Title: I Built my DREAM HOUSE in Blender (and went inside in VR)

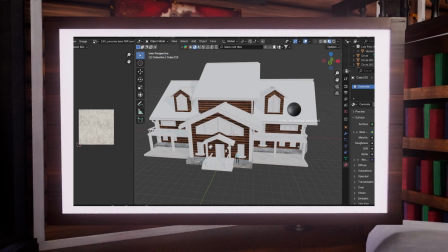4:12 And finding the right material that wouldn't crash the system also proved to be challenging as well.
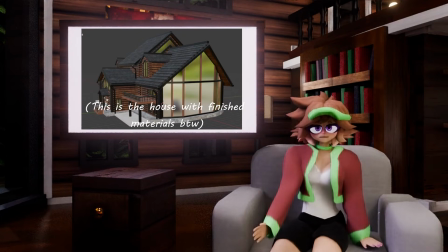4:17 So I'll spare you all the boring details about adding materials and then just skip to the next part where I crash out because something else isn't working. Now, this is the first part of the process where I really struggled. I was going to move on to the lighting next, but I supposed that it would be best to create the environment around the house,
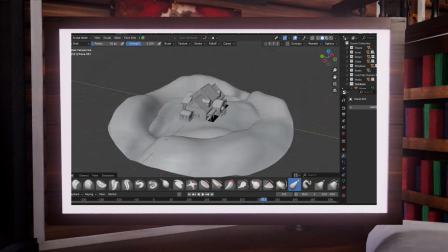4:37 so when I did add the lighting, the scene would also look properly lit. I had always been terrible at creating outdoor environments.
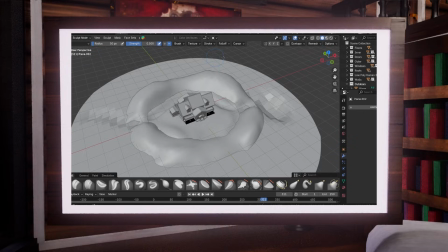4:45 I always found it difficult to create the illusion of infinite space with finite geometry.
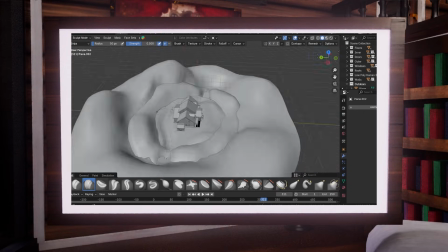4:50 Anytime I attempted, you could always clearly see where the world ended.
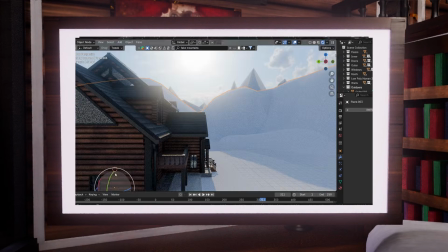4:54 You could see the corner of my terrain, or you could see the empty blue sky beyond a hill that revealed the void beyond the scene. However, I really tried my best.
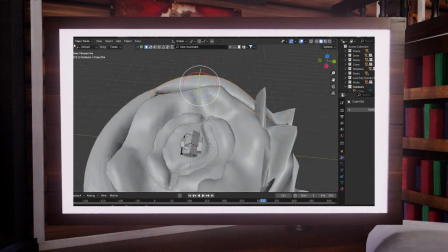5:04 I tried over and over and over again, but I still got the same result.
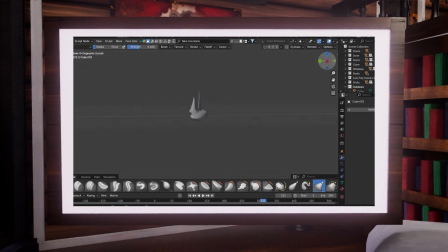5:11 I tried sculpting mountains around the scene, but the mountains always looked too close and too small in comparison with the house,
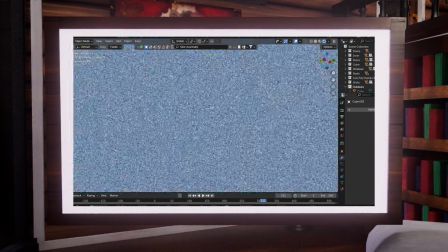5:19 and even with the mountains around, it still looked like I was on a floating island.
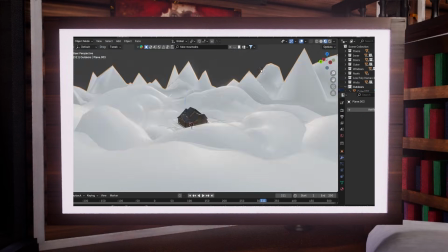5:23 I tried moving the mountains farther away, and then it felt like you could see the void between the terrain and the mountains, and then it hit me.
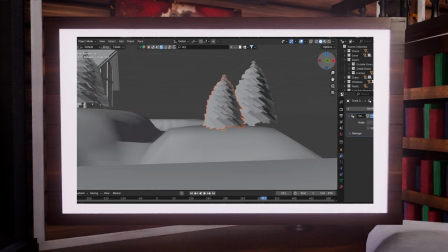5:31 What if I use layered PNGs? So after I added all my real trees using a tree model that I made in another Blender project,
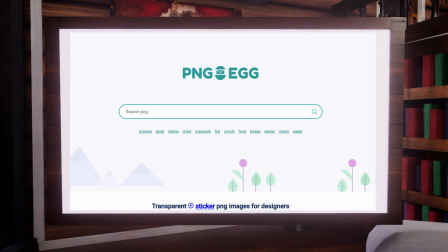5:40 I went to PNG Egg and found the exact PNGs I needed.
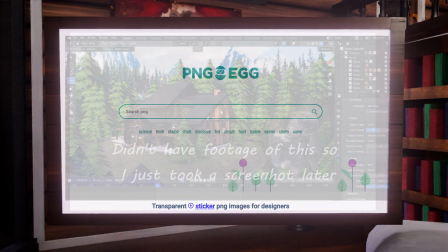5:44 I found a row of mountains and a row of trees, and layering them together in the background created the exact effect I was going for. Thank you so much, PNG Egg.
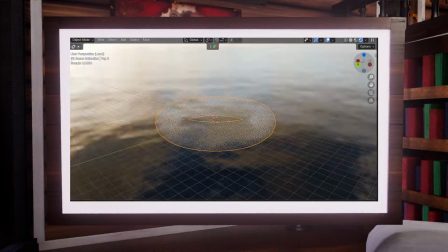5:55 I also added a faint ring of fog around my trees using a torus with a principled volume material, and it also helped a little bit. After I finally got the environment the way I wanted it, it was time to move on to the lighting. I was really excited for this part because that meant I would be able to view the inside of my house in rendered view and get a neat look on what it might eventually look like.
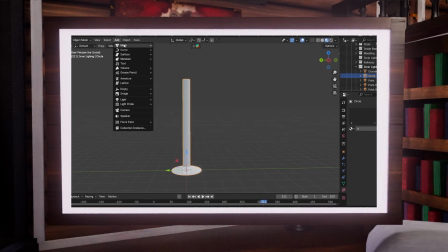6:19 This process was simple and fun, just adding lights and then modeling the objects that the light would be coming from.
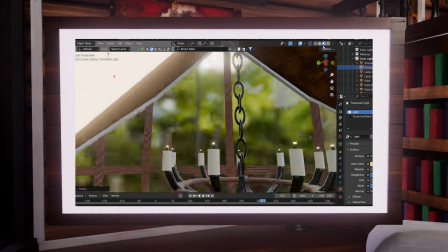6:25 I added some lamps, some fluorescent lights, some fans, and a giant chandelier for the living room.
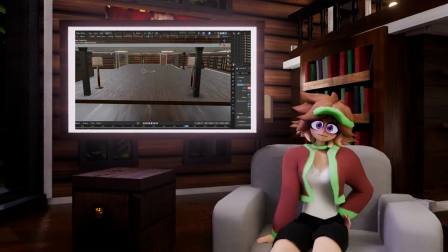6:30 I was really happy with the result of it, but when I looked at the windows from the outside,
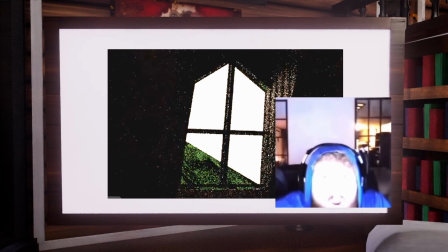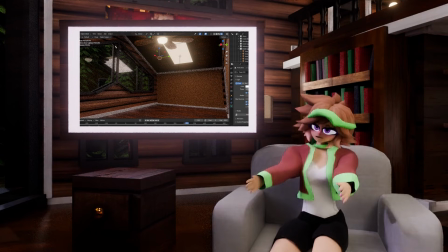6:44 yeah, there was this horrendous white reflection coming from the area lights through the glass material.
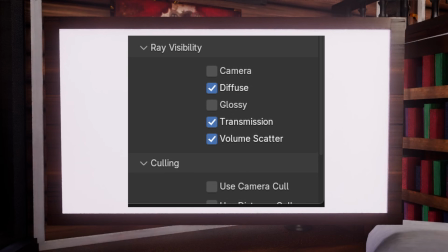6:51 I looked up a solution and it said to turn off glossy in the object settings here, but when I did that,
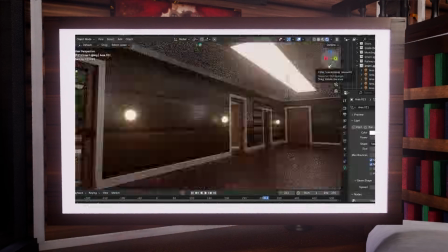6:57 it removed all of the reflecting light entirely, making the inside of the house look dull.
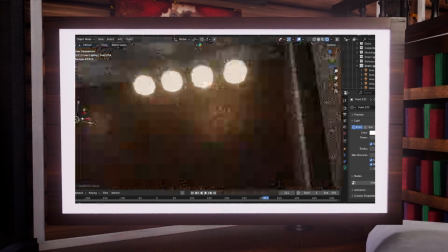7:02 So what did I do? I tinkered with it a lot, and some of the lights have different settings removed, but for the most part,
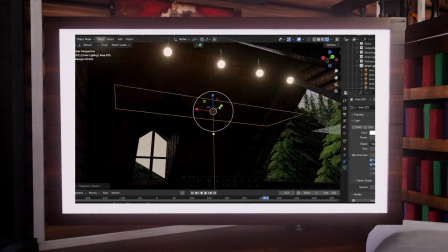7:09 I just unchecked the box that said diffuse, and that took care of the ugly reflections that flashbanged me every time I look at them. This was the second part of the process that I really struggled with. I need to give a little context.
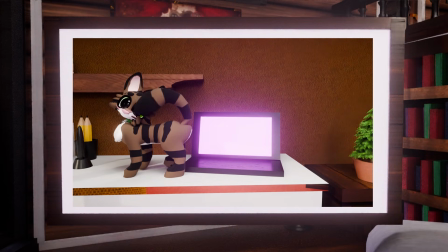7:23 So my cat loves to walk on my keyboard and mess things up. It was cute, so when I saw him hop on my desk, I quickly saved and let him walk on it.
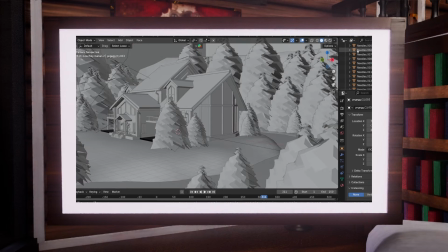7:32 Once he was done, I didn't actually see that he messed anything up, so I continued working. What I didn't notice was that he had pressed play on the timeline and then paused it on frame 311,
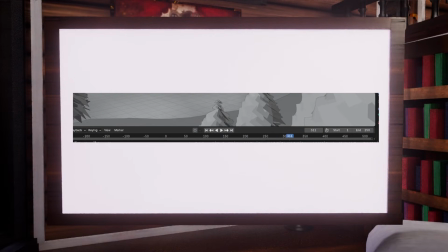7:43 and somehow, also without me noticing, a keyframe had been made on the first frame that really messed everything up.
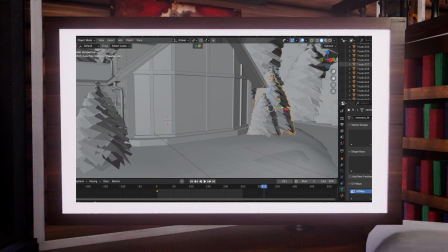7:51 So when I made a test render to take a look at the lighting, all the trees had collapsed into the center of the house.
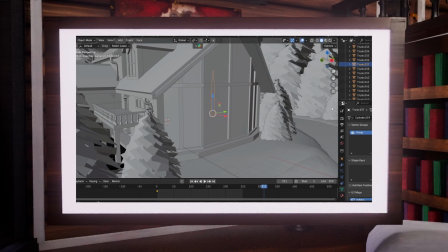7:57 I thought this was because I made them linked duplicates, so I tried over and over to fix that.
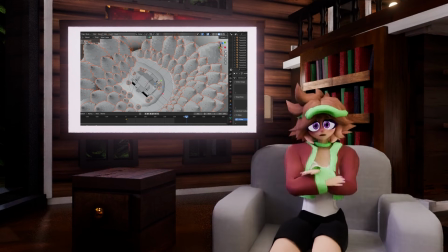8:03 Nothing. And then I realized I was on frame 311. I tried to go back to frame 1 and they collapsed again, and I couldn't undo the action.
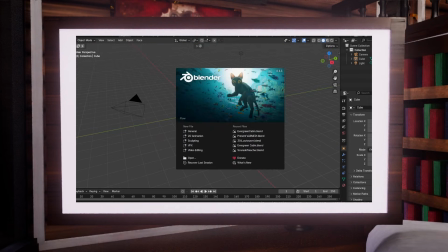8:11 So every time they did this, I would have to close Blender without saving and open it back up again.
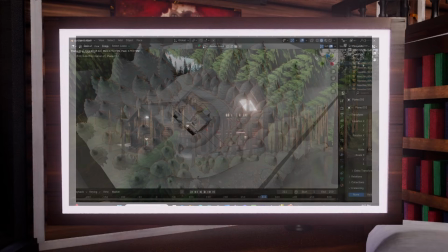8:16 And I still didn't realize this keyframe was there.